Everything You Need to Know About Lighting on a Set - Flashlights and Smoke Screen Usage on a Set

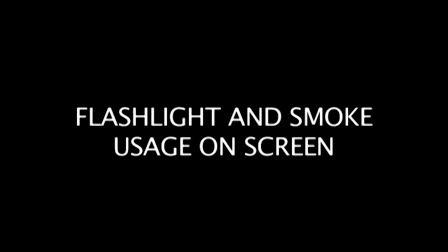0s
Welcome to our flashlight and smoke usage on-screen section. In this particular section, we're going to teach you how to use several different types of flashlights as well as how to use smoke on-screen.
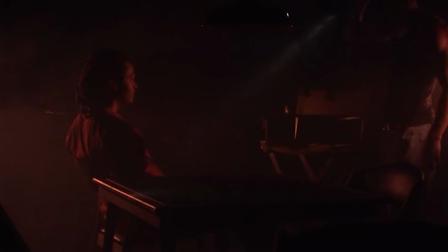11s
This is probably one of the most self-explanatory sections that we're going to discuss here, so I'm going to pretty much just let it play out because it's really easy to figure out exactly what's going on. We're just going to use five different flashlights and show you what they're going to look like on-screen and the fact that if you don't have any smoke,
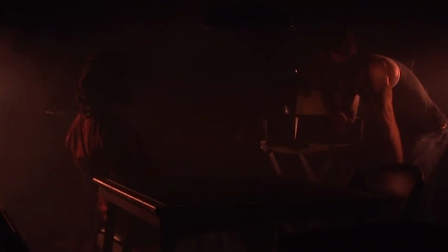27s
essentially, you're just not going to see any light coming out of that flashlight. You're going to see the effect of it. You're going to see it lighting somebody's face, but you won't see the beam, which is very, very important for it to be sold as being a real flashlight lighting somebody inside of a room. And it's going to be most prevalent when it's shining in the direction of the camera. So the first thing we're going to talk about is how much smoke do you need?
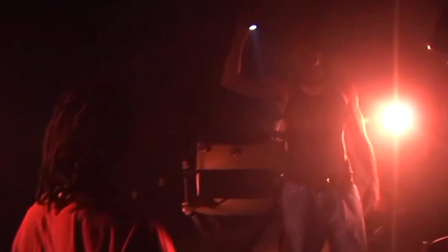47s
So you can see a flashlight doing something like this. See how it traces the path of the flashlight. You can actually see the path of the light.
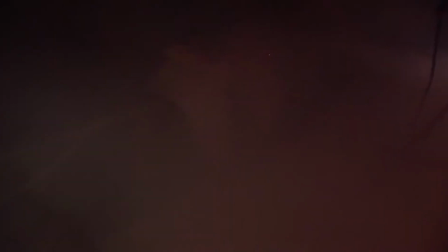54s
It's more cinematic. It feels right. It feels like, you know, when the police are kind of breaking into a room and they're going to, you know, look for the bad guy, the flashlights are going all over the place.
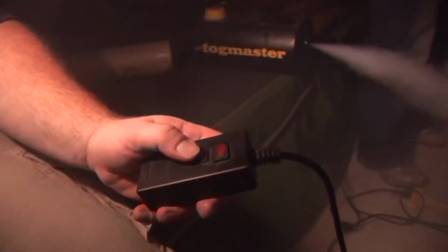62s
What do you need to make this? A $30 fog machine right there is really all you need to make this in a pretty large room.
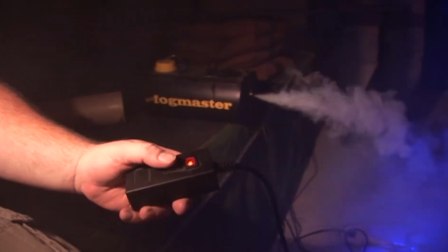70s
This is a pretty large studio and we are filling it up with smoke for about $30 right there.
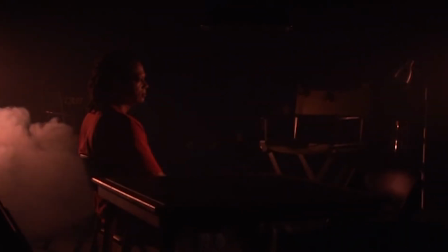76s
You get the smoke in there, make sure you get enough to actually fill up the room.
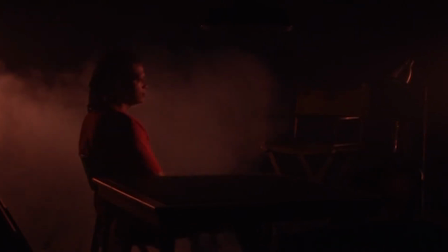80s
Then you come in and you actually fan it with, let's say, a flag or a piece of cardboard until it's just the right consistency. And we'll show you later on what kind of consistency we're looking for to get it just right. First one is going to be a 2 AA cell xenon, just a regular mag light.
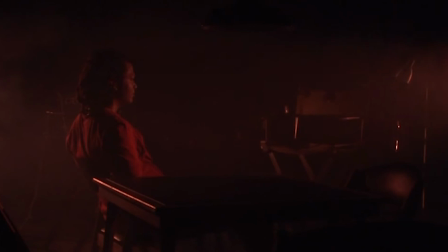93s
It burns at about 3200 degrees Kelvin, which is standard, you know, kind of tungsten interior illumination lights.
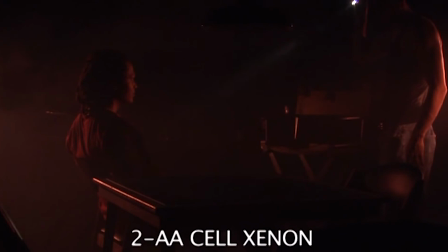99s
It puts out very little energy, nowhere near as much as some of the other flashlights you're going to see here.
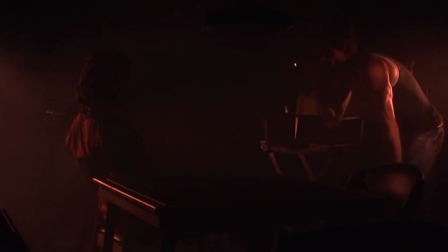103s
We're primarily showing it to you as a baseline, just so you can kind of understand that that's where most of the flashlights that we own in our home are about at this level right here. And it's just not going to cut it. It's not going to make that effect of a beam cutting through the fog or the mist or the smoke inside of a room looking for the bad guy.
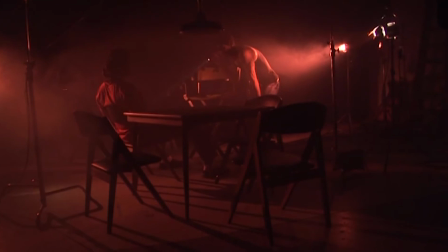120s
It's just not going to cut it. It's very, very weak. You need to buy a more specialized flashlight. You don't have to do it anymore like the old days. You have to run wires up somebody's sleeve, but you do have to buy a better flashlight.
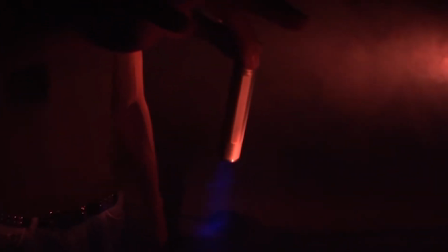131s
This is a 2CR123A cell 5 LED flashlight.
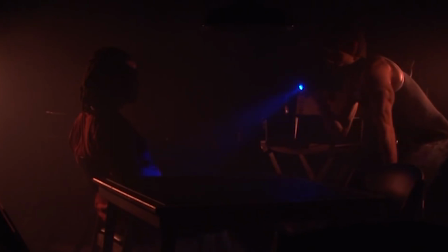135s
It actually has five purple LEDs inside it that are creating that kind of a floodlight right there, and it uses two CR123A batteries,
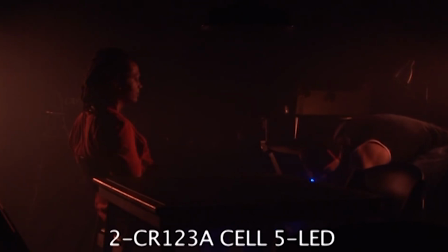144s
which are your standard kind of lithium N-size batteries that you use for photographic purposes,
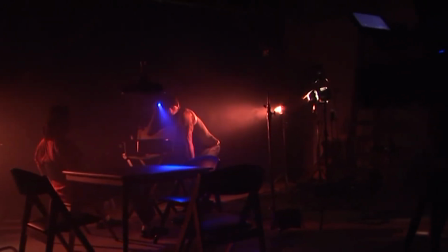150s
like in photographic cameras. They are some of the most efficient, most powerful batteries that you can buy.
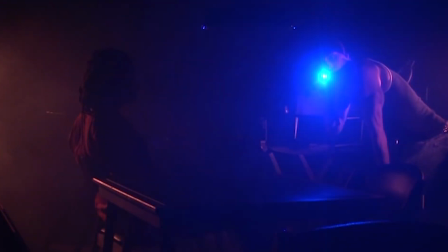155s
However, they're very, very expensive. They're about $5.99 a piece, and you need two of them to power a flashlight like that for about, let's just say 10 hours or so.
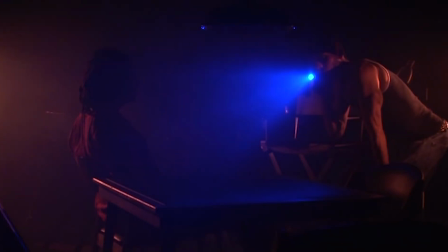164s
So what I would recommend is if you have a flashlight that uses those kind of batteries, buy the rechargeable kind. You can buy a cradle with two batteries and the charger power supply for about $25,
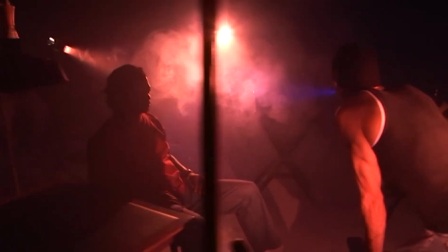174s
which will give you about a thousand cycles of recharging, which is a lot cheaper in the long run than buying these disposable batteries.
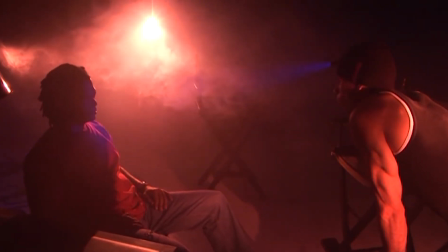181s
And of course, it's better for the environment as well too. And this is what they're going to give you. Look at the power of this flashlight.
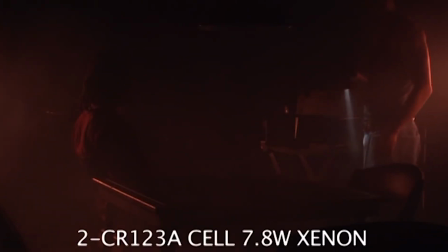186s
This is another type of flashlight that uses the exact same two batteries as the last led light but it gives you eight watts of energy which is
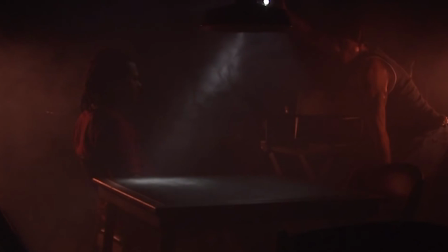194s
a lot when it's concentrated in a tiny tiny little area and also with that very powerful reflector now notice how you can actually see the wisps
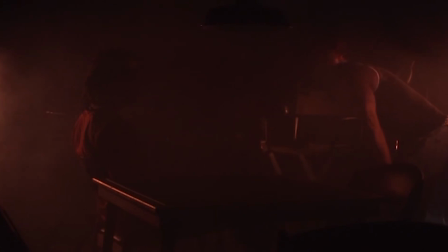201s
of the smoke when he holds his flashlight up into the into that area right there that's too much smoke the atmosphere is just not right so we're going to do is we're going to add a little bit more smoke we're going to fan it a little bit to kind of spread it out
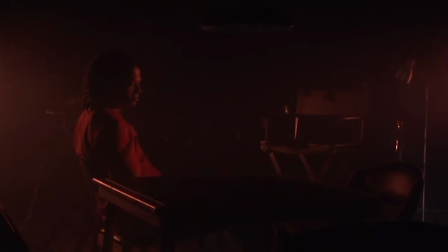212s
a little bit more so it's not so concentrated in one area and then you can actually see the wisps of it,
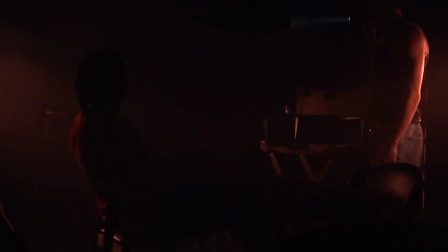217s
that kind of gives away the idea or the fact that you actually have smoke in that room. It ceases to be atmosphere and it turns into smoke, like there's something on fire.
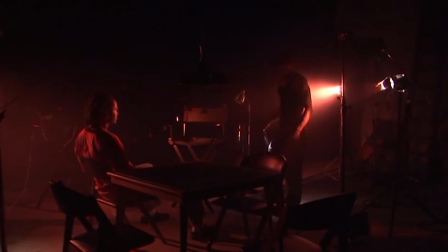225s
So at that point, you have to stop, you fan the smoke a little bit, spread it out a little bit more. And then when you have your actor come back in with a flashlight, then it looks right.
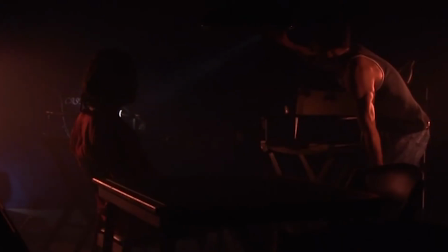233s
So now back to the eight watt xenon flashlight. As we were saying, this is a police flashlight, puts out eight watts of light with the same two batteries, gives you about one hour of runtime only. So it's 10 times more usage of power than the LED flashlight.